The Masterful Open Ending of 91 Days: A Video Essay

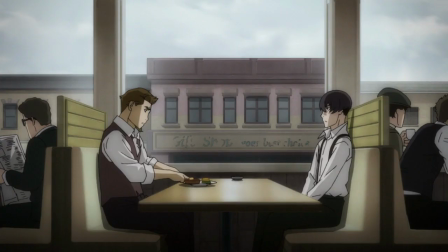[3:25]
the lead-up to the end of a show presents the viewer with the montage scene while the ending music plays in the background
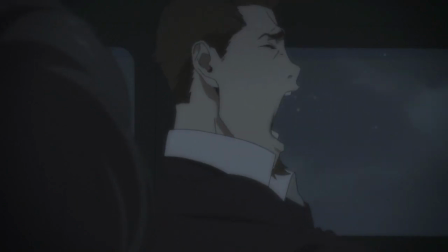[3:33]
a fairly romantic sounding soundtrack if i might add in briefly the lyrics of a full song that we don't hear but if you listen to the song on your own
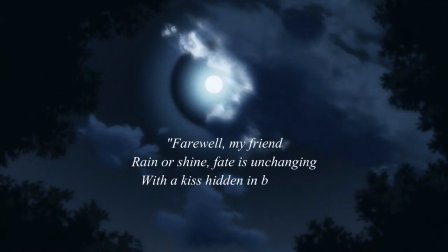[3:41]
literally translate to farewell my friend rain or shine fate is unchanging
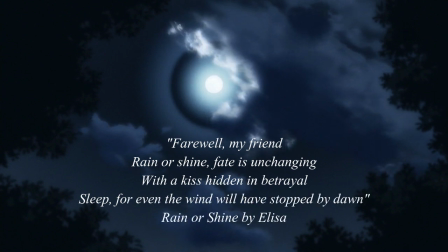[3:46]
with the kiss hidden in betrayal sleep for even the wind will have stopped
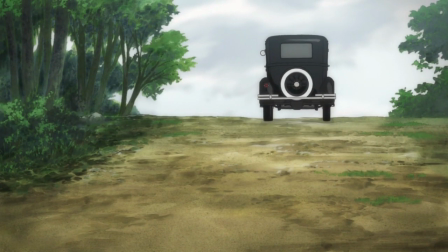[3:51]
by dawn this song sounds sentimental and pulls on your heartstrings as we witness
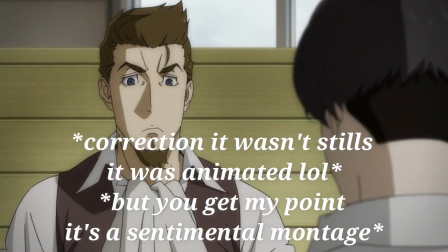[3:56]
stills of a two making their way through their journey to the beach presumably florida's
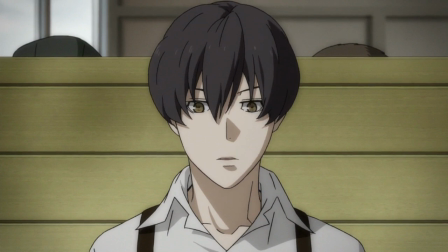[4:01]
beach by the magazine angelo was looking at earlier the montage scene works because it echoes the previous journey they have taken on the earlier road trip
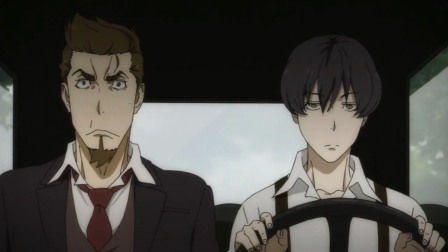[4:10]
with familiar scenes of eating together at a diner a comedic scene of angelo being shit at driving and being unfazed about it which is a running gag
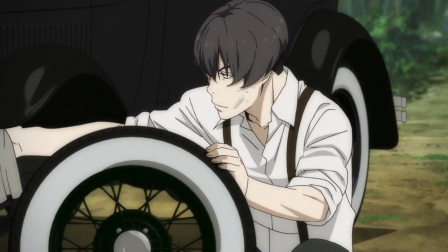[4:19]
in the show and new moments such as driving so long they have to change a tire and finally the shot of angelo asleep against the
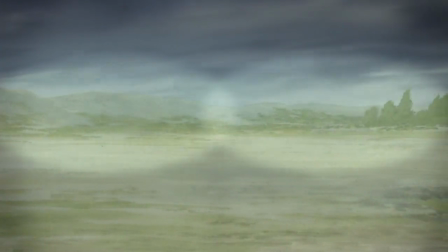[4:27]
window while nero continues driving the audience can see a long time has passed in these scenes in that day and night has occurred many times and in that
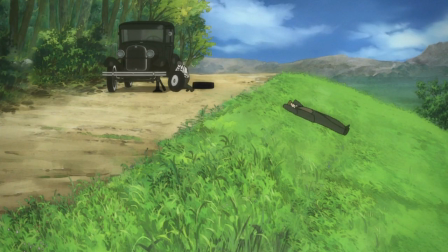[4:36]
they needed to change a tire obviously means time has passed But what the audience gets from these montages is
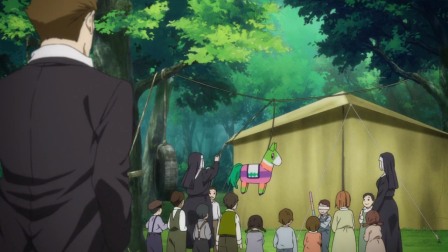[4:43]
a sense of nostalgia or sentimental value to what has happened over the course of the series.
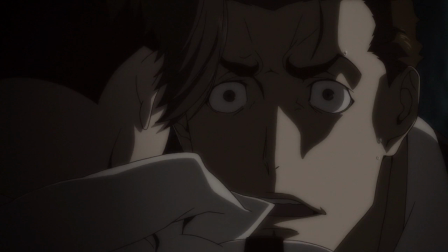[4:50]
These two characters who have slowly gotten to know one another despite lingering animosity, but ultimately both sticking together due to their similarities.
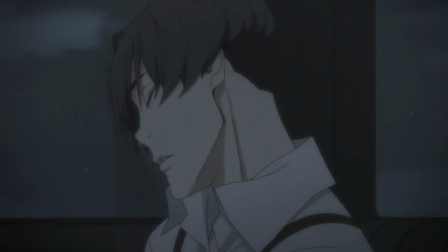[4:59]
So the audience feels a sentimentality for these two characters that have basically put aside this lingering
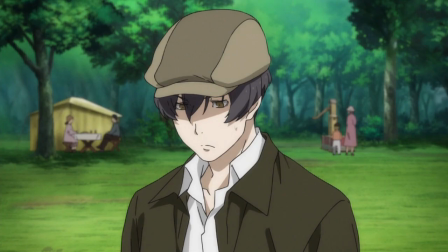[5:06]
animosity due to their own previous experiences of going on this road trip together in the past.
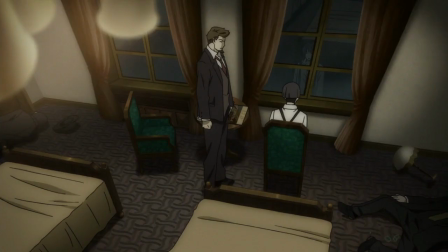[5:14]
And the fact that even though they despise each other and basically I feel like both in their minds are thinking of killing one another,
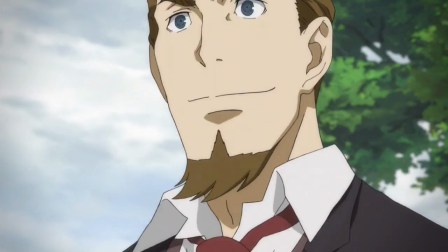[5:22]
they still have so many similarities and similar deep
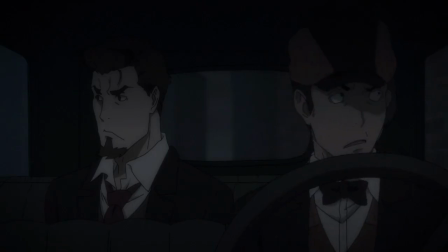[5:27]
sadness over the deaths of each of her families at the cost of the other.
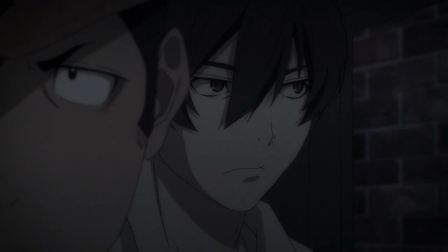[5:32]
So we're both literally feeling similar emotions in the sense that they're both
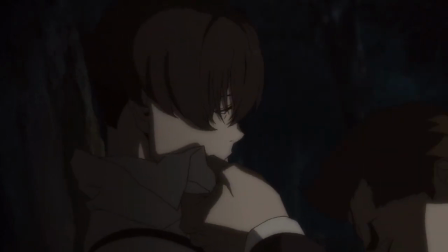[5:36]
mourning the losses of each of her families at the cost of a single person murdering them. the audience is reminded of the relationship's progression through the
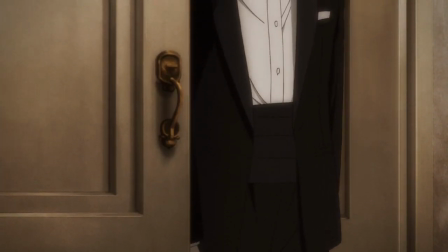[5:46]
series and how despite all of these terrible occurrences that have recently transpired the two
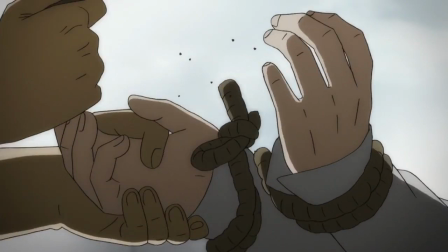[5:50]
retain an air of normalcy between them that is familiar as well as welcoming to the audience
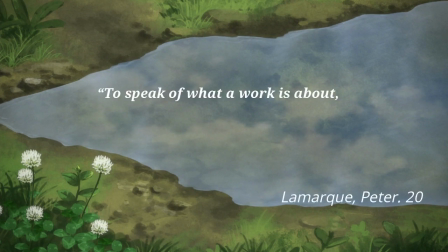[6:01]
in peter lamarck's book the philosophy of literature he states to speak of what a work goes about
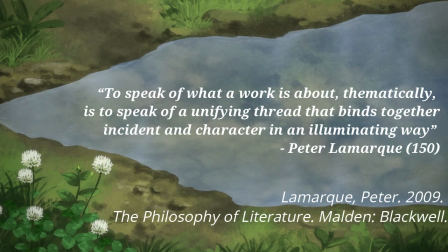[6:08]
thematically is to speak of a unifying thread that binds together incident and character in an illuminating way.
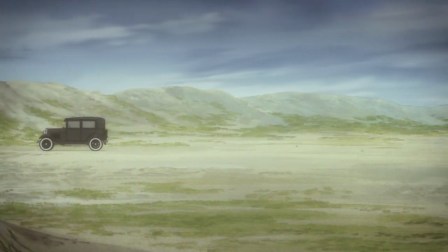[6:15]
The reason that this ending moves us is its relation to the general themes of the anime.
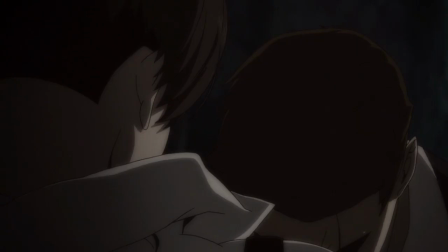[6:20]
As I mentioned earlier, in episode 11, Nero says that Angelo is like an empty shell.
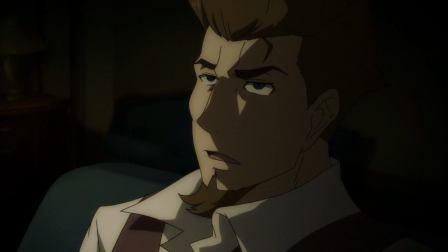[6:25]
I'll give Avelio something to live for. And in the English dub version, he says, the guy's problem is indifference, so I guess it's up to me to give him a reason to live.
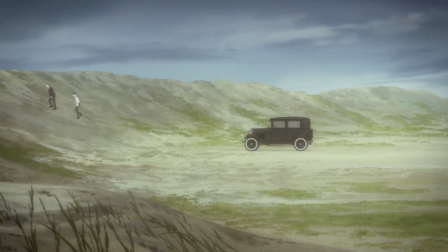[6:33]
In both versions,
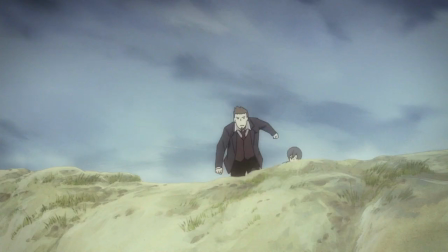[6:35]
Nero himself is saying he'll be taking the responsibility to help Angelo live on after killing his best friend Cortillo and help give a man some purpose.
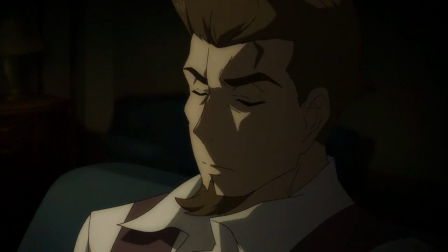[6:44]
Though the dub version sounds a little more casual in that he guesses he'll have to do this,
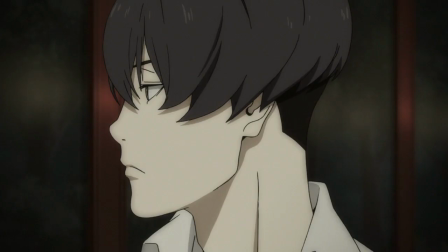[6:48]
sort of like he feels obligated to give something in return to Angelo, who has helped him so dearly and attached to him.
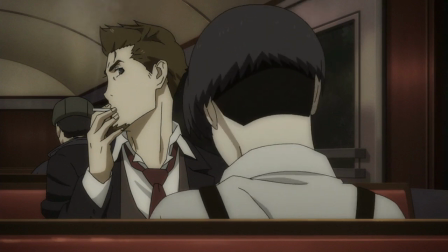[6:55]
What is ironic about this scene is that as an audience, we already know the reason Angelo lives,
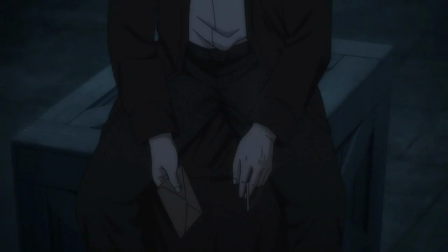[7:00]
which he reveals to Cortillo at an earlier episode when he says in the dub that avenging them is the only thing my life is worth.
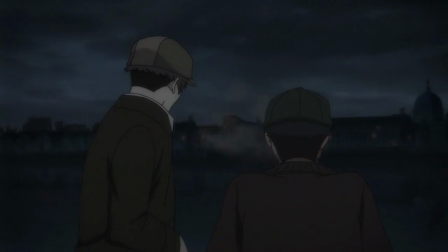[7:07]
And in the English subversion, if I abandon my revenge, I lose my reason for living.
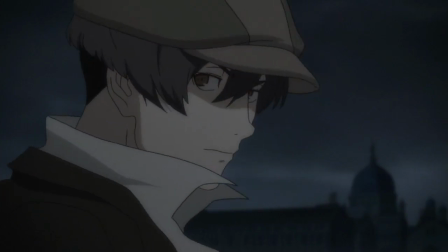[7:12]
The English dub equates his entire life's purpose to vengeance,
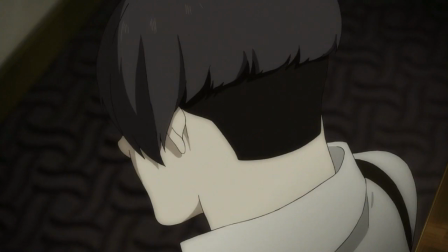[7:16]
while the subversion specifies that if he doesn't reach his full revenge, he won't be able to live anymore.